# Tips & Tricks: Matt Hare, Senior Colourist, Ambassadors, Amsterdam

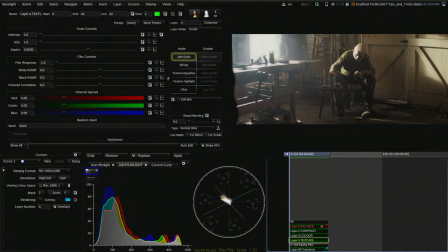8:22 I'll come back and I'll do a second pass, and I'll start working on it as a sort of more of a shot-specific basis, adding some localized adjustments to things, some precise keying somewhere, just shaping the image a bit more and getting further enhancing the look.
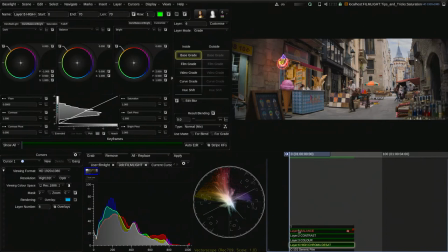8:44 One technique I like to use for saturation and controlling the amount of it in my shots is to create a layer which I call high chroma desat.
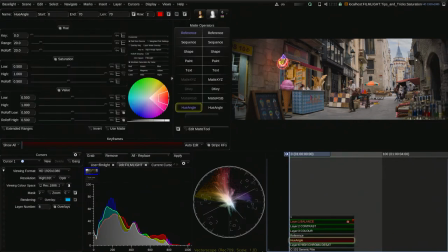8:54 And with this, I just use the hue angle, referencing the previous layer. It's important you do that. And then solo the saturation part of the HSL key.
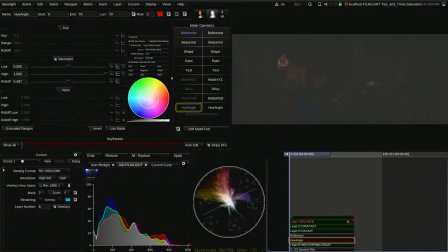9:06 And just using a layer mat so you can see the colors, I just bring the roll off right down and then bring the lows down to find the most saturated parts of the image. So we see straight away the neon sign comes through and then the umbrella at the back.
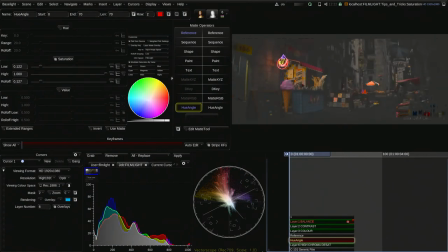9:20 And we'll just roll that off a nice amount till we start getting to the colors which are okay. So something like that. So now we've got our most saturated colors selected.
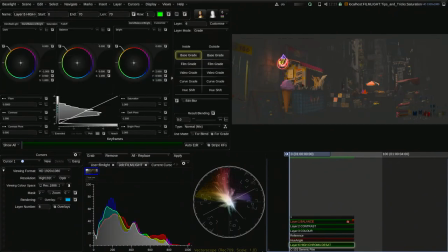9:33 With that, we can now have a lot of control over desaturating just those parts. So you can see on the vector scope, it's very colorful. There's a lot of outer gamut colors happening there as well. So you could just go in with base grade, for example, and just desaturate them and clean that up quite a lot. Something like that.
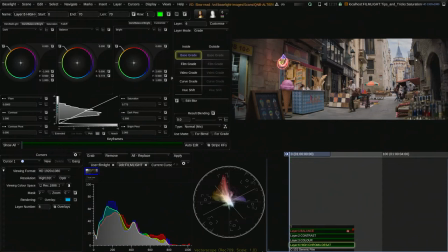9:55 And you know, doing that in a key is great because if I delete the key, you can see it does it on the whole image and you sort of lose saturation overall, which, you know, that's also good. Might be worth trying first off to begin with.
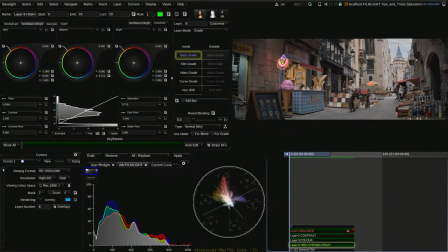10:08 But if you find that the whole image starts to feel too desaturated, then it's a good time to use this key just to get a bit more control over those extremes. What I like about the base grade as well is if you do the saturation with this,
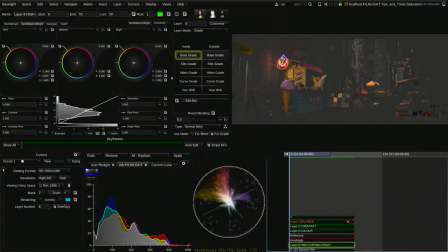10:22 you might say, well, actually the neon sign, if I desaturate everything again, I like the umbrella and the spices. I like how they're a bit more realistic now, but the neon sign could be more colorful.
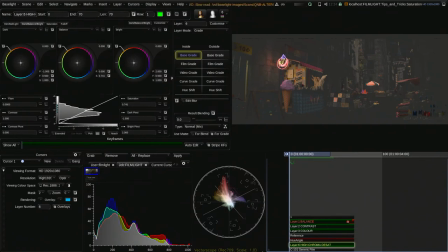10:36 So what you can do is you can use the saturation zones, and you can just boost the bright parts there. I'm just gonna increase that a lot so you can see what I'm doing.
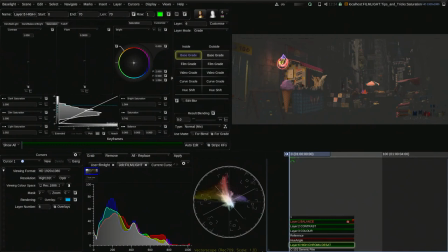10:49 Yeah, so if you reset it, hopefully you can see there. We're bringing the saturation back in the sign, but it doesn't affect the umbrella too much.
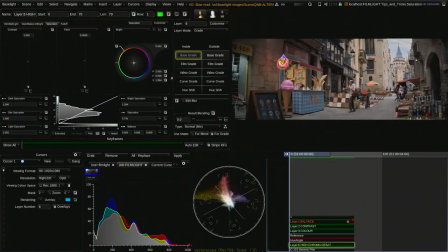10:58 So we get a bit more control there with what stays saturated. So that's one thing I like to do with it. Another thing you can do is maybe using a hue shift. You could say, well, maybe my dominant color in this palette is going to be the magenta and the red.
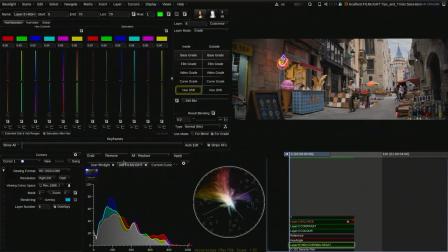11:15 So I'll just bring down the everything else, which isn't red and magenta. So we'll just go in there and just bring the green channel right down and the blue, cyan and the yellow. Bring that right down. Again, just gonna push it a little bit more so you can see what's happening.
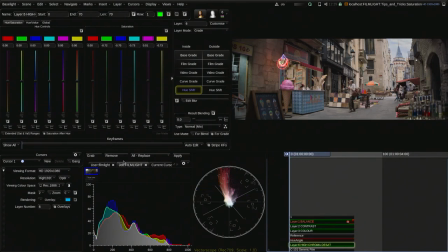11:34 Yeah, and that gives you probably quite an extreme look for this. But you can see the idea. We're keeping the red and the magenta there while everything else becomes fades away. And if we did that without having the mask on it, it would be really desaturated and look quite bad.
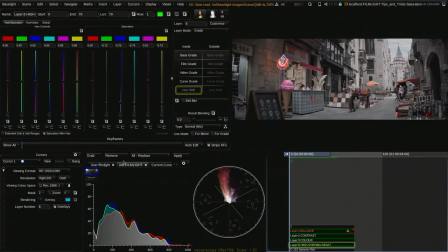11:52 So that's a good example of why I think this mask is quite powerful. And it's worth having at the end of your stacks, even if you don't always use it, it's just there sometimes to have as a nice, almost like a safety limiter of sorts, just to keep those unrealistic colors in check. When clients first walk in, they notice the blackboard too. They're always quite impressed with that, or the mothership, as it tends to get called sometimes. Once we're grading though, the area and perspective tracker get remarked on a lot of people like that.